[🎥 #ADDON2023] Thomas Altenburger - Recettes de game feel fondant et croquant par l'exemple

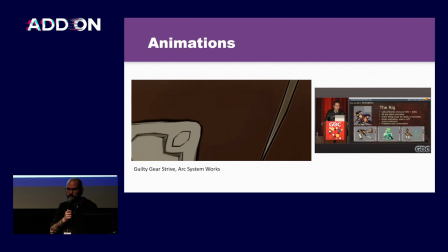Et notamment en termes de jeux vidéo, vous avez la série des Guilty Gear et le studio Arc System Works qui a donc développé un mode de rendu qui
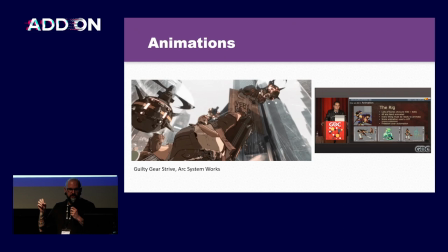émule en fait le rendu animation japonaise, mais en 3D, pour pouvoir mieux bosser en termes de process et de pipeline.
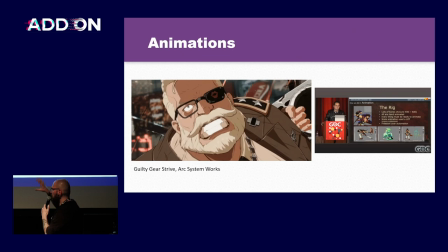Alors, eux, c'est vraiment complètement dingo, dans le sens où ils exagèrent les proportions.
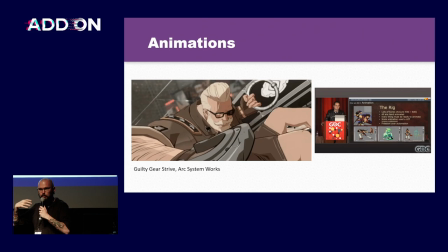C'est-à-dire que pour faire un plan comme ça, ce n'est pas un personnage, enfin si, c'est un personnage qui est rigué, mais il n'est pas rigué avec un squelette basique.
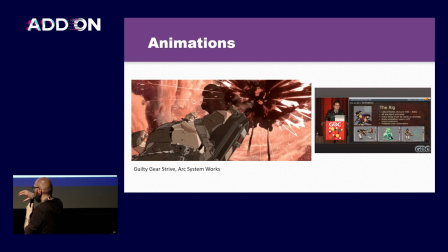Il est rigué avec à peu près 400 ou 500 bones, pour que en fait, ils puissent jouer sur les proportions de chaque élément.
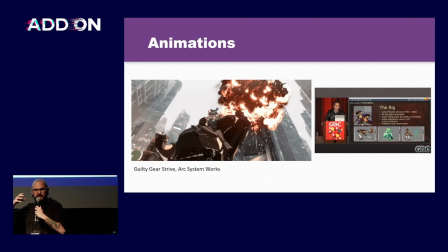Et quand vous avez un plan caméra comme ça, ben en fait, on ne s'en rend pas compte, mais par exemple,
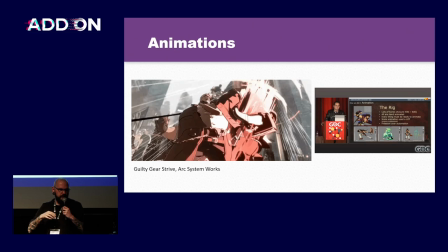il peut y avoir la tête du personnage qui est triplée de volume, juste pour pouvoir en fait mettre l'emphase sur la perspective.
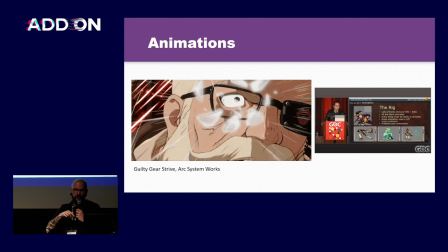Et il y a une conférence justement qui a été faite à la GDC par CyberConnect sur la conception des jeux Naruto Shippuden.
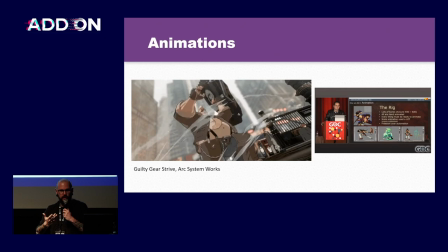Je ne l'ai pas retrouvé, mais il montre justement à quoi ressemble la déformation des modèles quand on déplace la caméra par rapport à l'angle attendu.
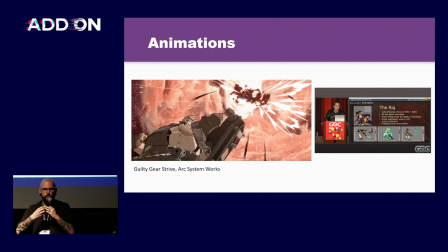Et en fait, c'est complètement incroyable, quoi. Ils étirent les personnages, mais genre x10, justement, pour exagérer la perspective.
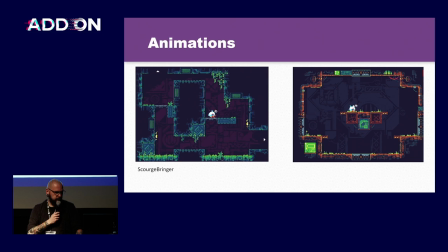Et donc ça, c'est des choses qu'on peut faire en animation. Il ne faut surtout pas hésiter à jouer avec la perspective au-delà de simplement positionner une caméra. D'autres choses, c'est que nous, ce qu'on applique comme principe dans nos jeux vidéo, c'est qu'il ne faut jamais que sur n'importe quel écran que ce soit, que l'écran soit statique.
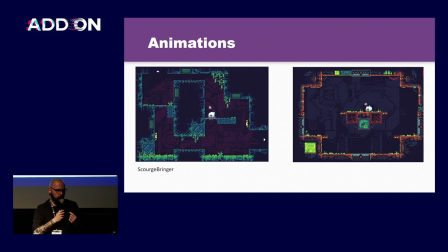Il faut toujours qu'il y ait un élément en mouvement. Donc par exemple, nous ce qu'on a fait, c'est que on a mis des petites torches, ou on a mis des petits ventilateurs ou des petits écrans qui scintillent, et on rend en fait les choses interactives, que ce soit marcher sur les petites herbes, que ce soit rentrer dans les décors, etc. Il faut toujours qu'il y ait quelque chose en mouvement. Et même un menu.
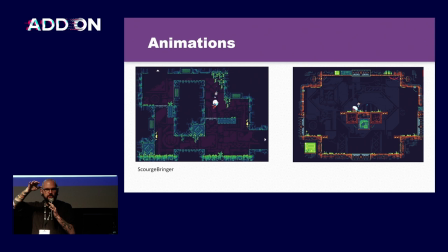Si vous faites un menu pause, si vous faites un menu de settings, etc., il faut qu'il y ait quelque chose en mouvement, que ce soit du lightning qui bouge ou des petits éléments, etc. C'est jamais qu'un jeu soit stoppé.
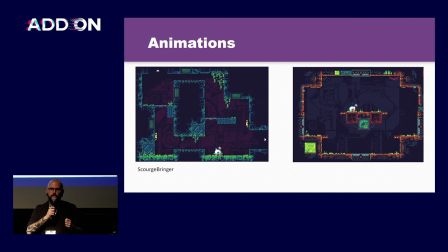Si un jeu est stoppé, tout de suite, en termes de cognition, vous allez taper dans quelque chose d'ennuyeux, vous allez taper dans quelque chose qui n'est pas suffisamment satisfaisant, polish, c'est pas terminé, etc. Donc toujours avoir ce qu'on appelle en fait des animations secondaires.
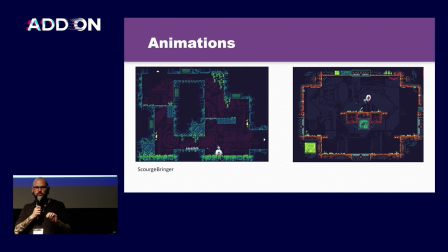C'est-à-dire que vous avez les animations de votre jeu, vous avez les animations de votre système, et toujours en plus de ça, avoir à côté des animations secondaires pour qu'il se passe toujours quelque chose si rien ne se passe. Et aussi pour ajouter du dynamisme aux animations de base.
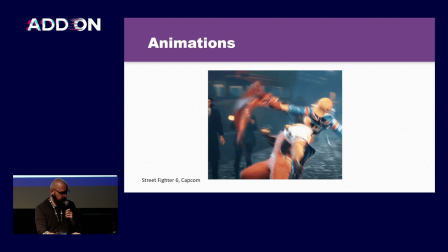Et les animations secondaires, c'est quelque chose que, par exemple, les jeux de baston ont vachement bien compris, et je ne peux pas m'empêcher de vous mettre un gif des fesses de Zangief.
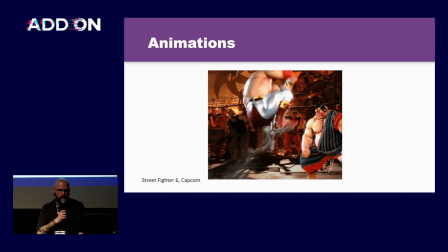Parce que Street Fighter VI est un jeu qui m'impressionne énormément en termes d'animation.
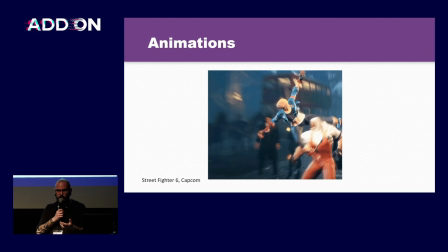Parce qu'en fait, si vous y avez joué, ou en tout cas si vous regardez des trailers, c'est absolument incroyable.
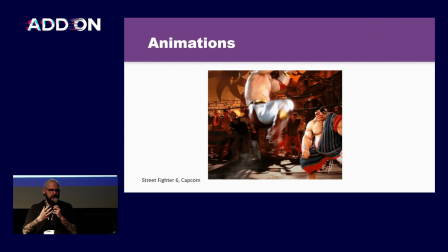Parce que dans toutes les animations, il y a une exagération, et en même temps, c'est maîtrisé, c'est contrôlé.
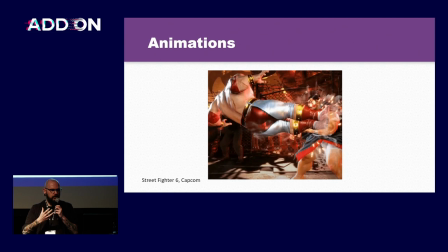Et il y a des animations secondaires partout, que ce soit dans les vêtements, que ce soit dans les muscles.
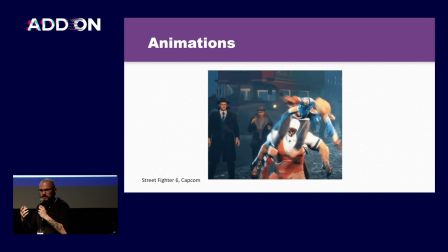Et le truc incroyable, c'est qu'on peut imaginer que non, c'est de la physique.
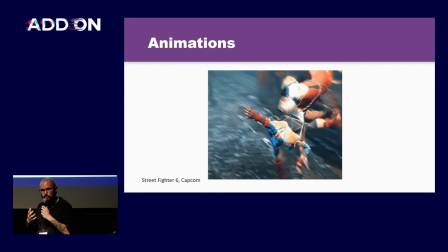Ils ont un moteur physique de rendu de fesses et d'autres parties du corps et de muscles, parce que les muscles bougent.
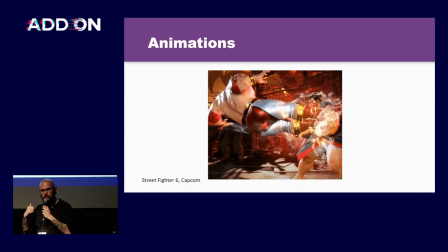Mais par contre, quand vous jouez vraiment à Street Fighter, et si vous êtes quelqu'un qui s'y connaît un peu en anatomie,
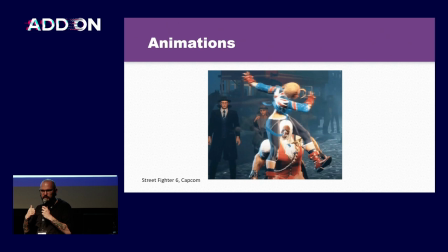vous verrez que c'est complètement dingue, parce que ça ne peut pas être fait avec un moteur physique,
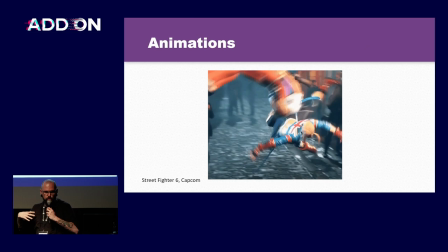parce qu'il y a vraiment un respect en fait, des tensions, des muscles, et ce n'est pas de la gélatine qui bouge.
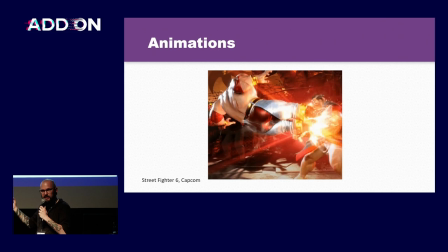C'est vraiment, là, les fesses de Zangief, c'est les cuisses qui bougent, ce n'est pas les fesses, parce que les fesses sont contractées.
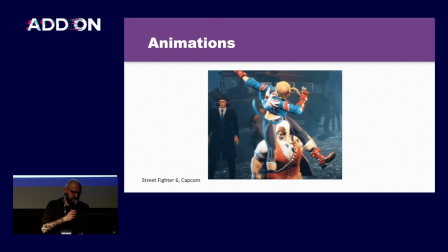Et ça, c'est assez dingue. Bon, c'est vraiment...
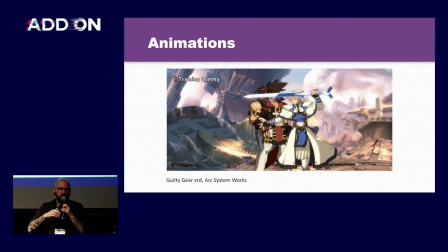d'autres choses, c'est qu'il y a même des jeux qui ont évolué par rapport à ça. Par exemple, dans Guilty Gear Xrd, il y a eu plusieurs révisions du jeu.
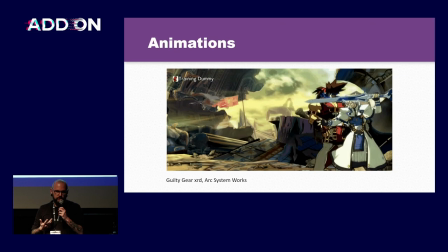Donc, et entre deux révisions, ben, en fait, ils ont changé les éléments statiques. Ils avaient des niveaux avec justement pas d'animation secondaire.